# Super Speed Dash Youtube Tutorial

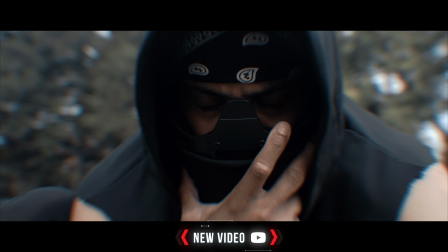0s
All right, you guys, welcome back to the channel. Today we're going to be showing you how we created this speed dash effect.
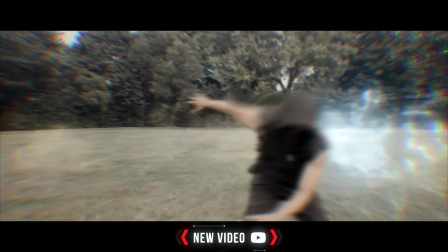5s
It's actually inspired by Diego Woods and a few other creators that I've seen do something similar.
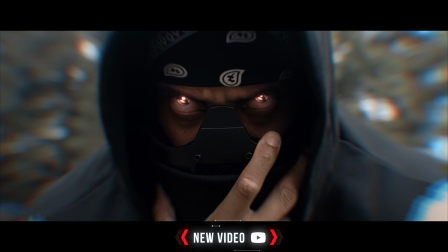10s
But yeah, it seems more complicated than it really actually is. It's very simple, but let's just get straight into it so I can show you guys what I did.
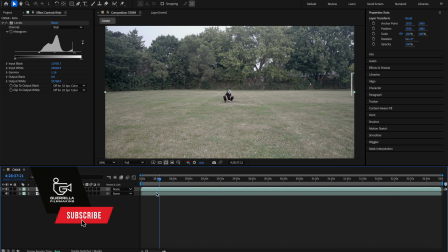17s
So first, we're going to start with our main footage. You could do this one of two ways. You could record consistently and have the clip going throughout and then do the actions after, or you can grab a clean plate and then you can record your talent doing the dashing sequence that you see on the screen.
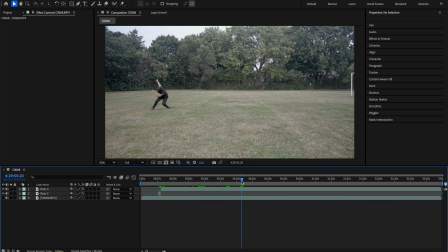33s
Either way works, but just make sure that you put the clean plate underneath and then go through your footage and cut out the parts of the dash that you want to keep.
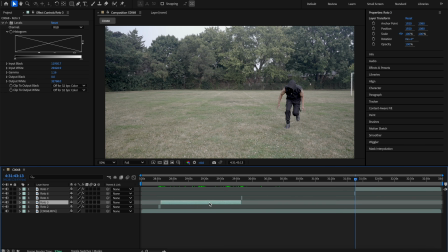43s
This is where we're going to get into the second part, which is rotoscoping each part out individually.
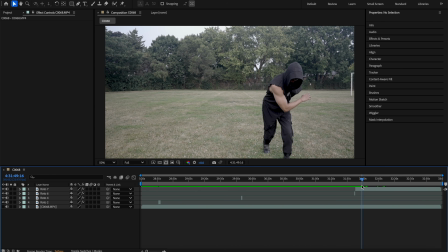48s
Now for this part, like I said, we found the parts of the footage that we wanted the dash to take place.
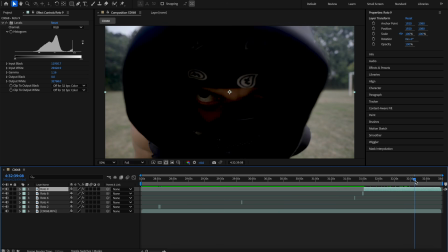53s
This is in a few different places, and then when we found what worked, we started to rotoscope out each part of that sequence.
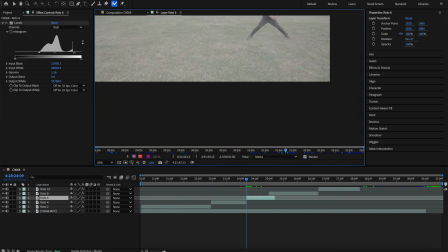59s
And this is only a few frames, give or take each, so don't be too worried about it.
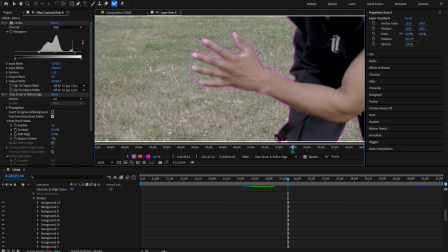63s
It might be a bit tedious at first, but just make sure that you get a clean enough rotoscope so that the motion looks good.
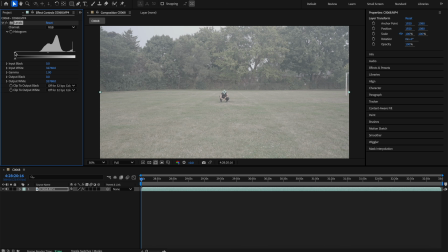69s
And if you're working with log footage like I am,
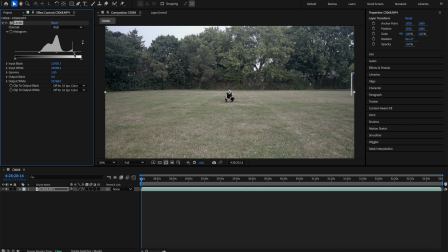71s
just put a levels effect on it so that you can get some of the details back in the footage to get a cleaner rotoscope while you're doing it.
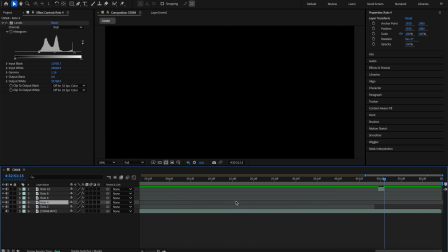78s
So when you completed that part of your footage,
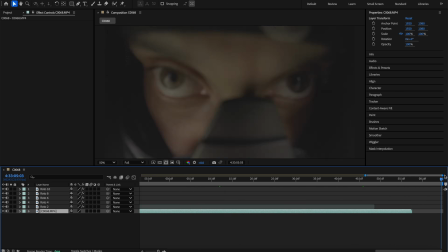80s
just take those clips and put them a little closer together so that we have the sequence within the timing and the position where the dashes would make more sense.
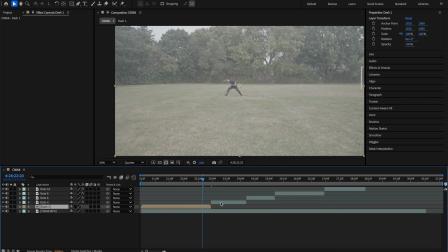88s
So from here, I ended up pre-comping a lot of the rotoscope layers, because when you start adding the time remapping or speeding up stuff, it'll start to interfere with the actual rotoscope. So just pre-comp all of those different roto layers by themselves so that we could start moving to the second step.
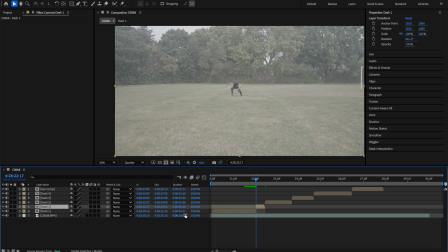103s
So now that we got everything in place and we have it pre-comped, what I did was I went to the end of the first clip, and where the speed dash starts to take place, where he's about to initially dash, I chopped off a few frames and then I sped it up to make it look like he was actually accelerating into the next clip.
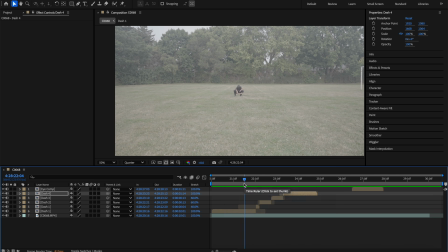120s
And this is part of what helps actually sell the effect. So just play around with the numbers on how you fast forward it to make it look good. It could be 30, it could be 40, it could be 50%. It just depends on how fast your talent was actually moving when they did this.
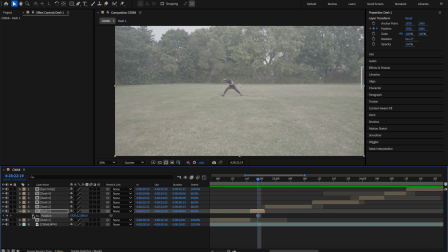135s
So after I got everything in place, what I did with the clips that came after initial one was put a keyframe for the position at the end and a few frames beforehand. And then I tried to make the keyframe for it lead into the position coming next so that it looks like the character was moving across the screen to get to the next location where the dash takes place.
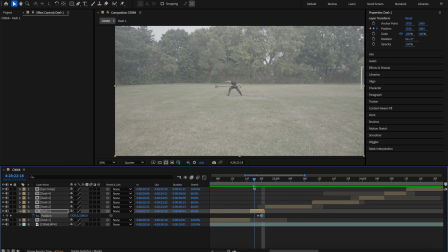154s
And if you really want to sell this more, you can actually keyframe the scale effect. And as he's getting closer to the frame, I want you to keyframe the scale getting a little bigger as he's moving through the frame.
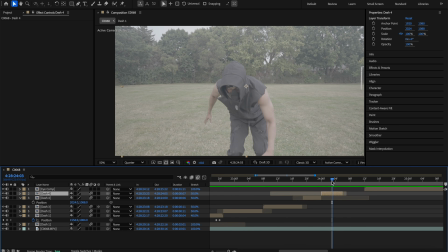165s
And for the last clip, when he gets closer to the camera, I actually turned that into a 3D layer because he was coming toward.
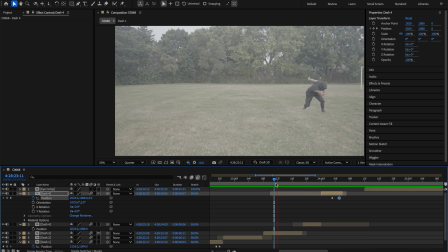171s
It would be easier to move it in Z space. So we actually keyframed the position in Z space and had that push forward to make it look more fluid.
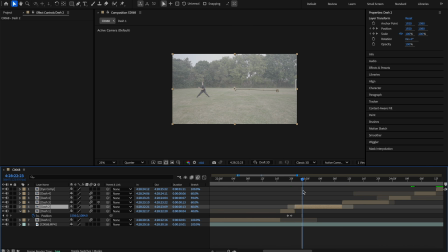179s
Now when you have all of this done, add motion blur to all of these layers, and when you're done with that, hit play.
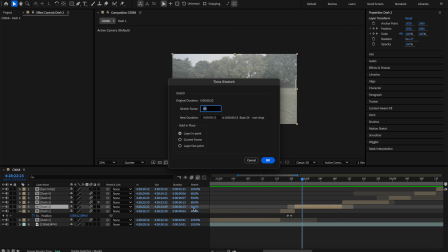185s
And now you should see the speed dash actually moving really fluid across the screen, and it looks great right now, but we're gonna finesse it a bit more to make it look a bit better,
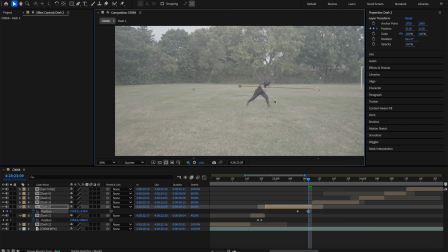194s
just adjusting things like the speed, the retiming, and the position and location of everything. So just make small tweaks in between, and then when you find what's good, we're gonna move on to the next step.
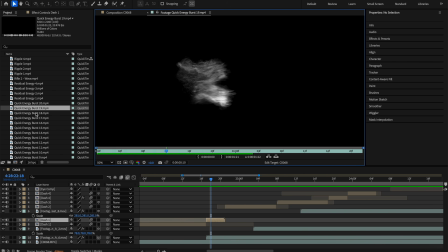204s
So the next thing I did after was use Filmrite's energy assets.
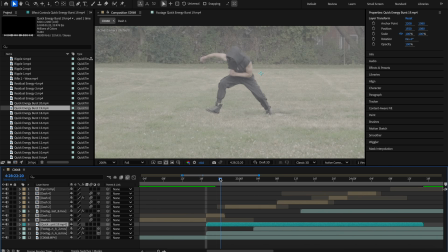208s
And I took my time going through different assets to figure out what would emulate what
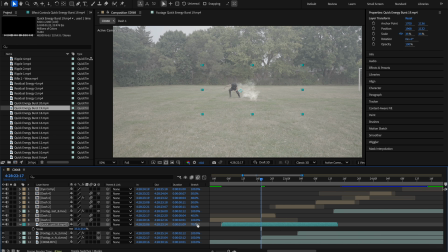214s
looks like energy or wind or kind of particles that would move with somebody speed dashing around.
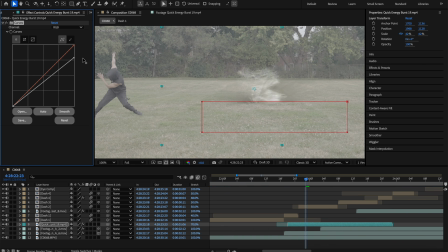219s
And this is the part where you finesse it a lot to find what really works for your scene. But once I did, I just started adjusting all of them,
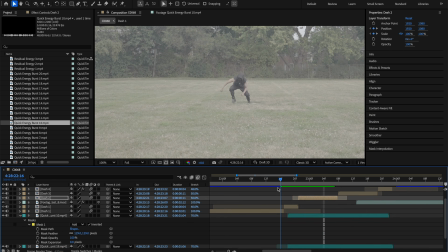227s
putting mask in between so some of the energy didn't leak out, changing the scale and the position of it to match with the scene,
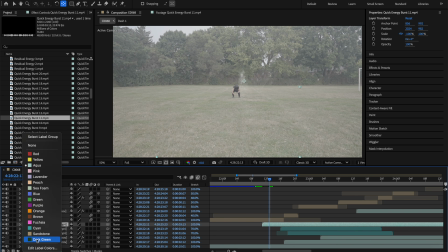233s
and sometimes even stretching it out and retiming some of that footage.
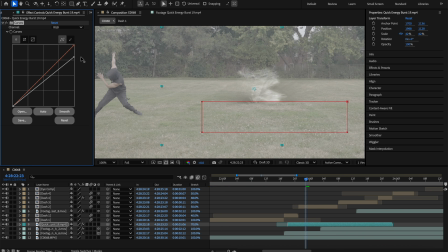237s
And to blend it in with the log footage a little better, I added a curves effect and dropped down the highlights just so I made sure that the whites were balanced out in the scene.